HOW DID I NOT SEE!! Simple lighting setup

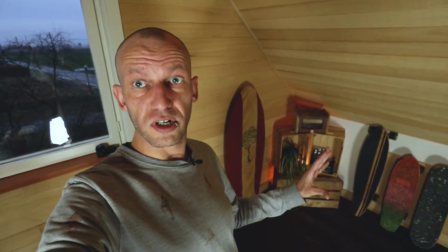248s
So as you can already see in the background over here, there's a lot more light and a warm glow coming from behind that set of details.
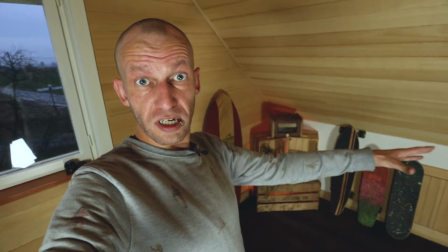257s
So that's actually something that I want. And now I want to put the LED lights alongside the wall on the floor so that we kind of get a blue shine on the wall,
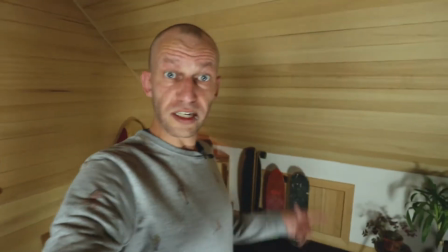266s
and that really contrasts with the orange light over there. So let's try that and see what we can do with the LEDs. Before I start with LEDs, I do have to figure out how they work. It's a new set and they're supposed to work with Wi-Fi. Should be fairly simple, but I'm gonna check anyway to see if there's any preparations to be done. Instructions. We should be able to get multiple color controls on this, and it's a 2.5 meter strip, so that should be able to light a whole piece of the back wall. We still have a little bit of dark shadows going on in the background, and I hope to eliminate those shadows with this LED light. So let's hope it's strong enough. I specifically bought one for photography and filming, because if you buy the cheap ones, you have the risk that they kind of flicker because of the speed of the light. So always know what you're buying so that you don't waste any money.
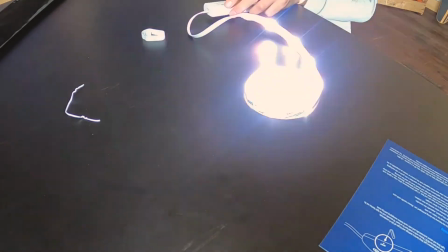So after some looking into, I finally got the thing going. I had to connect it to an app on the phone, which I thoroughly hate because there's always issues with this kind of connections, Bluetooth or Wi-Fi. I don't care, it just doesn't work. Give us a freaking dial that we can use, old school. That always works and saves you a hell of a lot of time. But let's dive into the app. I have it on my phone now, so let's see how we can set up this light and see if we can, I'll take it along here, if we can change it from color, because I want a blue light, not this white light. So let's see if we can change that to color. I already have a color wheel here, and we have, ta-da, blue lights, red lights, yellow ones, green ones. Let's see if we can get this blue light, maybe a little bit purple. I like purple. Let's do that. So we have the color selected, done. You can make it quite a lot brighter on 100%. Let's see if we can light up that wall in a blue color and make some contrast with the other lights.
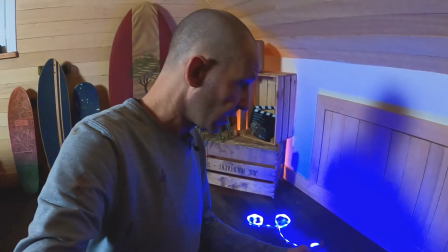398s
Let's go. So I was able to get this blue light going. Now I want to run it alongside the wall, that it gives a nice effect going up.
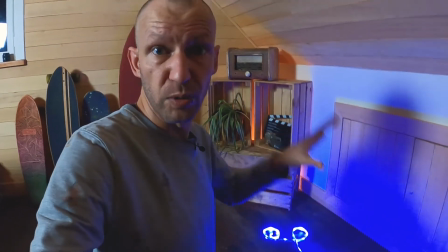406s
We're gonna set it up so that the back wall only hits light from the orange and the blue light, and that we can center our key light only on myself.
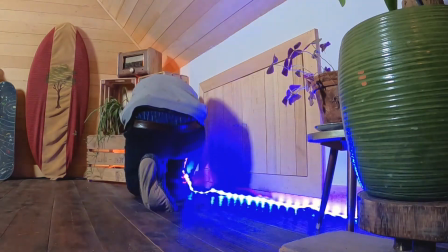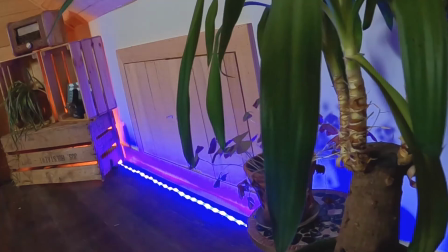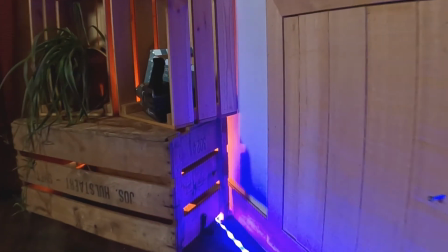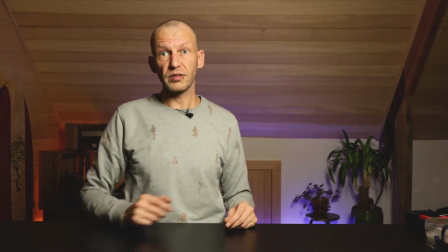431s
Alright, so as you can see, there's a lot more color going on in the background. I'm getting some purple over here and some yellowish orange over there.
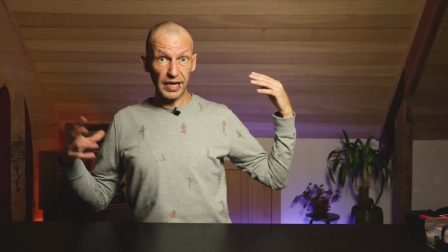440s
But as you can see, the key light is still making the background much too bright.
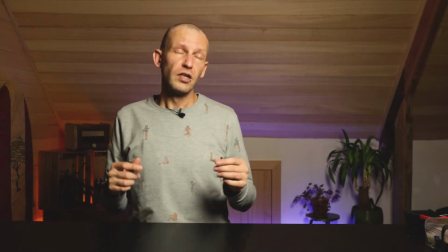445s
So we really want to focus this key light on myself. So now I'm going to reposition that, and I also bought a new thing.
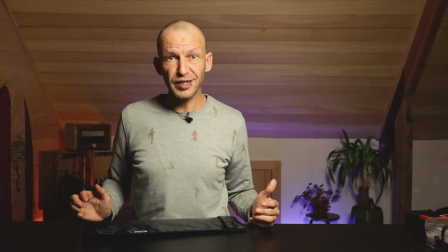452s
Something that I've already seen in a lot of videos, but I didn't understand the use of it.
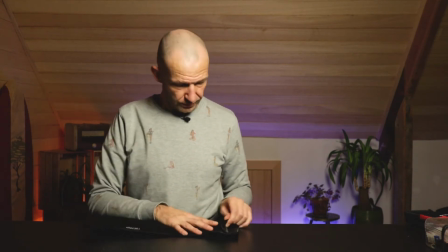457s
But now I do. So what I bought,
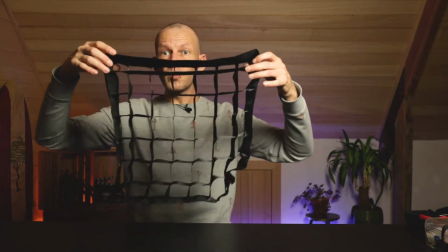463s
what do I have here? A honeycomb grid that goes over my key light,
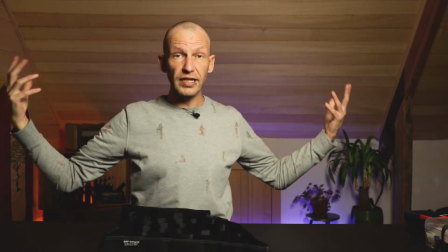470s
because now my key light is so wide that it's filling up the whole room, and that's something that we really don't want to have.
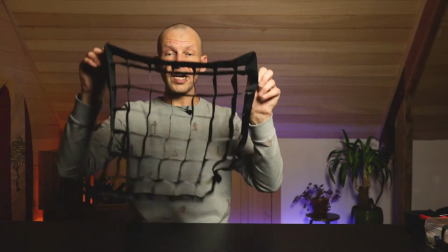477s
So this should help direct the light towards me,
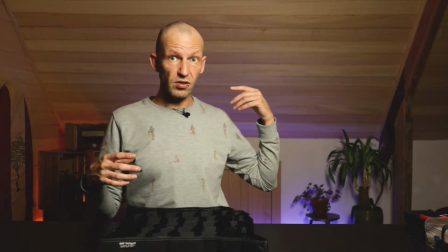482s
and this should make sure that the background is only showing the colors and not the bright light from the key light.
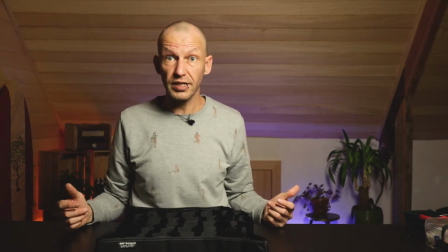488s
So let's try this on and see if we have a difference.